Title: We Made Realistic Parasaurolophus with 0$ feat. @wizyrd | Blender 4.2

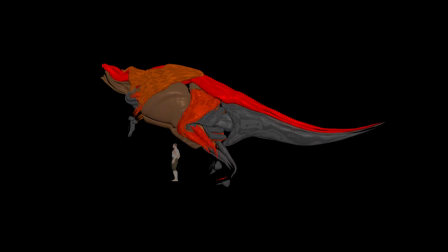255s
While my friend is busy with rigging animation and firing tests for muscles, I'm sculpting the outer shell of Parasaurolophus.
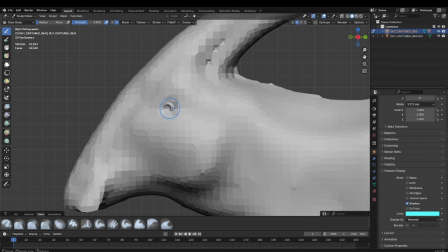263s
Thanks to the fact that I've already sculpted the skeleton and muscles, I can go straight to the detailing part.
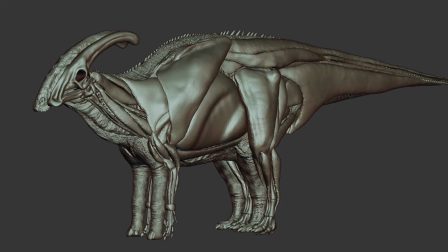270s
I simply duplicate previously created geometry and remesh it. Here I'm slowly building up the wrinkles.
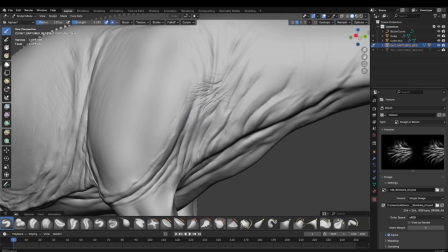277s
Draw brush and masking really come in handy here. When I'm happy with the manual work, I start putting pre-made grayscale textures,
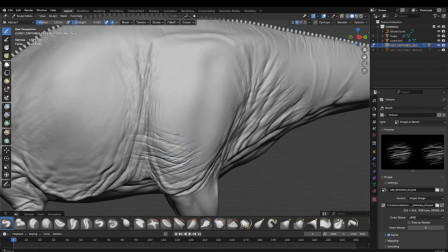286s
which are called alpha textures, allowing me to be done with the wrinkles just a bit faster.
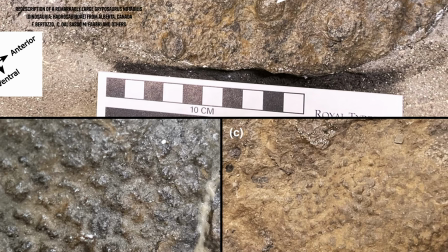292s
Over the last few decades, paleontologists have managed to unearth skin impressions of some hadrosaurs.
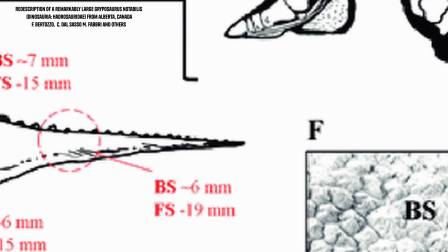298s
Now we are aware that they most likely had uniform and relatively small pebbly scales, along with rectangular spikes on their back.
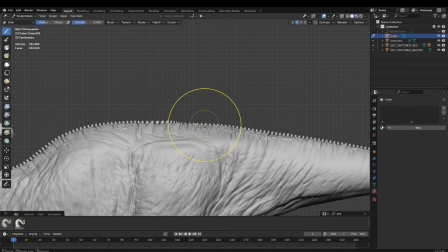307s
So I've decided to adopt this idea to my sculpt to keep it grounded and pretty much up to date.
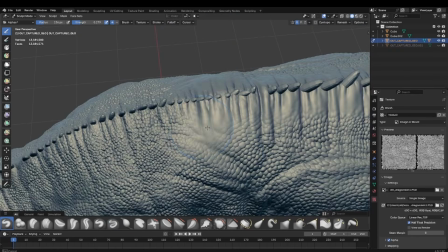315s
Then it's just a matter of more and more polishing of previously made forms and details.
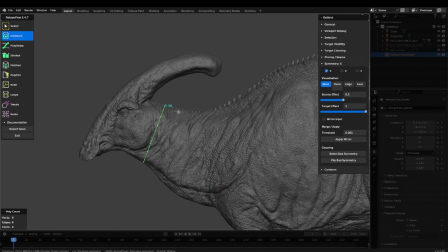321s
Lastly, so that the model doesn't blow anyone's computer when being animated, I proceed to simplify it by retopology.
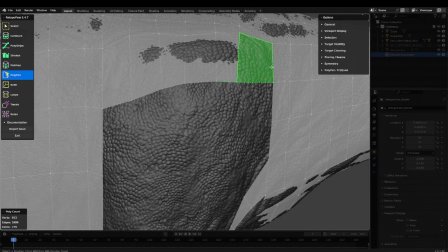330s
Retopoflow 3 has to be one of the best free add-ons for retopology. It speeds up my process by folds.
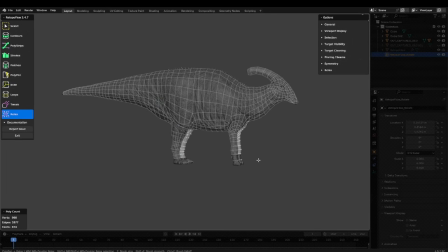336s
Here I don't really care about the poly count, it's not that vital as if I was to make a model for video games.
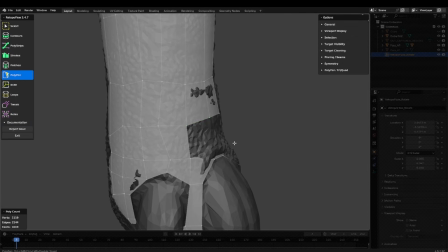343s
I won't speak too much about retopology here, since the workflow itself is pretty boring.
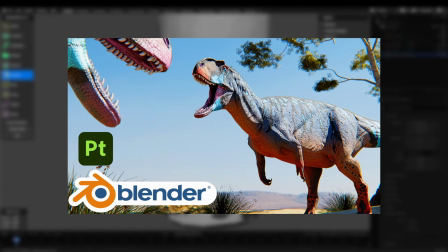349s
If you want to find out a bit more about retopology, you can watch this breakdown video where I was explaining what's going on in a more detailed manner. Now all that's left is to UV unwrap so that later textures can be applied to the model nicely.
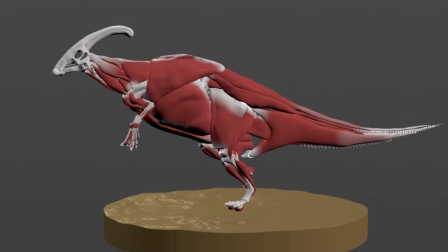366s
While Wizyrd is progressing with the simulations by making the model feel less like a jelly and more like an actual animal,
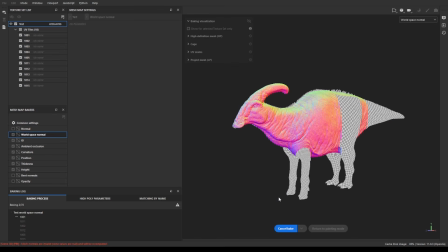373s
I begin the texturing in Substance Painter. First off, I bake all the necessary maps, such as normals, cavity, ambient occlusion, and so on.
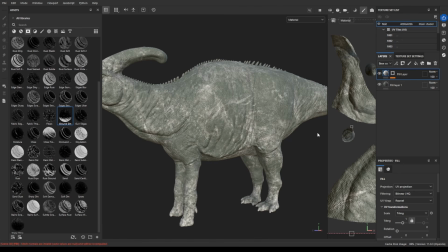382s
I'm gonna keep it honest, I have been experimenting a lot back then, I was very new to the software,
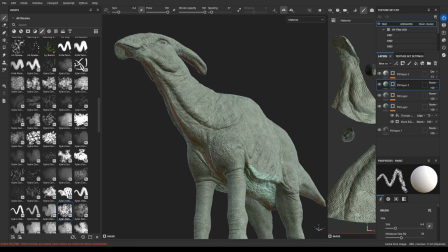388s
but I'm gonna share a neat trick for creating a good base for dinosaur texturing.
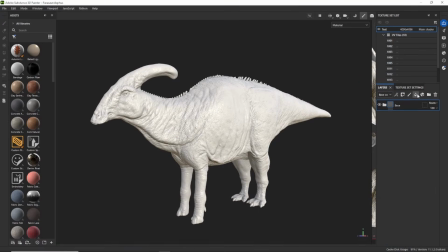393s
First of all, create a new fill layer. It has that bucket icon.
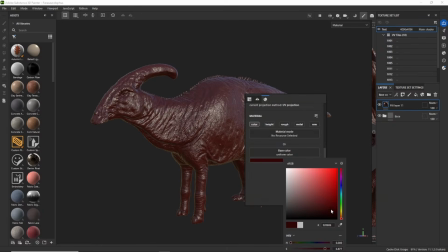398s
Pick a dark color of your choice, then duplicate the fill layer,
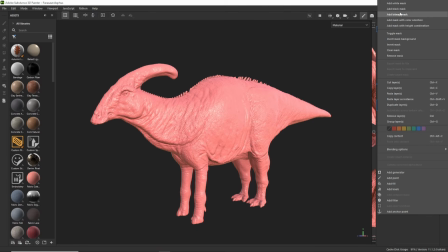403s
make it lighter and apply black mask by right-clicking and choosing Add Black Mask.
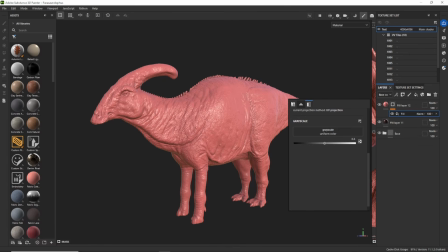408s
Next, right-click on the layer and add fill. Right-click on the viewer, press grayscale and search up curvature. If it doesn't show up, it means you need to check if everything has been baked properly.
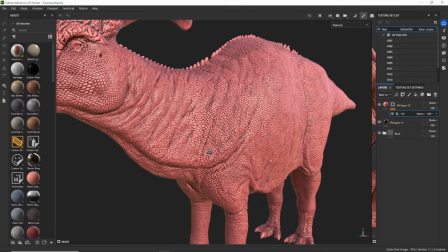421s
Now we have a really nice effect that makes the scales pop and look very natural.
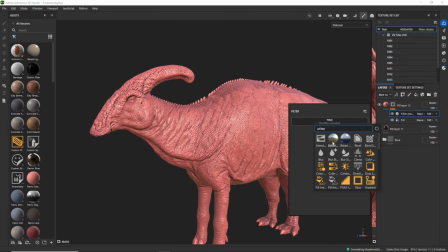427s
You can also add a filter, blur, so that there's a nicer transition of colors.
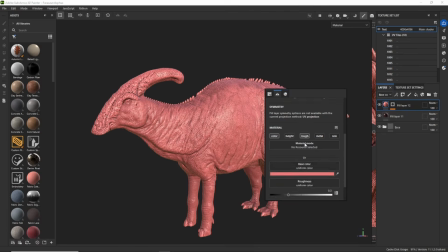433s
An extra step could be changing up the roughness levels. The lighter layer scales should feel more wet while the skin drier.
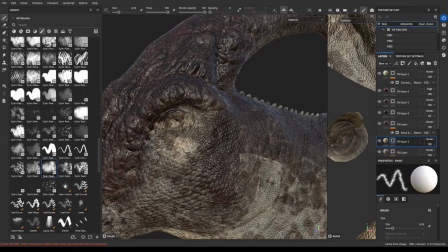442s
And since we're talking about color here, I wanted to go for a rather naturalistic palette for our Parasaurolophus.
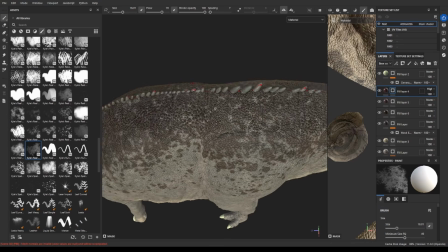449s
Nothing too crazy.
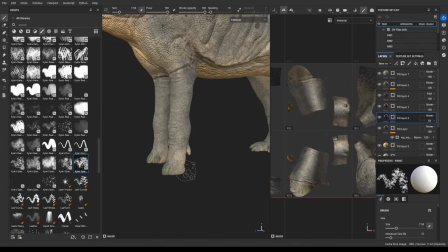451s
I try to make the transitions between layers feel random, so I use a bunch of dirt brushes that are built in the software.
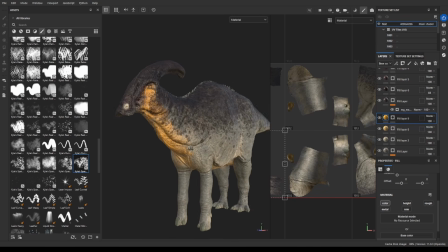459s
I make the underbelly lighter and the top part darker. It's a natural pattern that occurs in most of animals, so basically it's the safe choice.
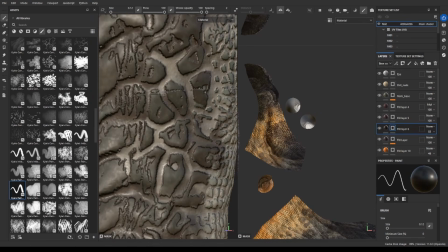468s
Then it's time to add secondary and tertiary details. And voila, here's the finished model.
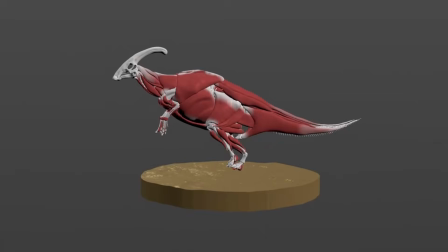475s
When we add up my work and the Wizyrd's work, you get this. Amazing.
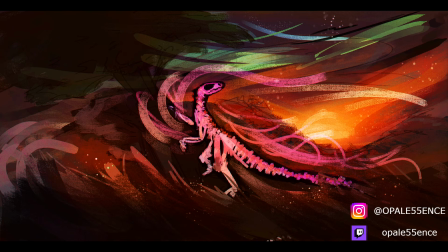484s
Hey guys, thanks a lot for watching, and I would like to take this short moment before the video ends to thank Wizyrd for collaborating on this video. I mean, his skills are just amazing.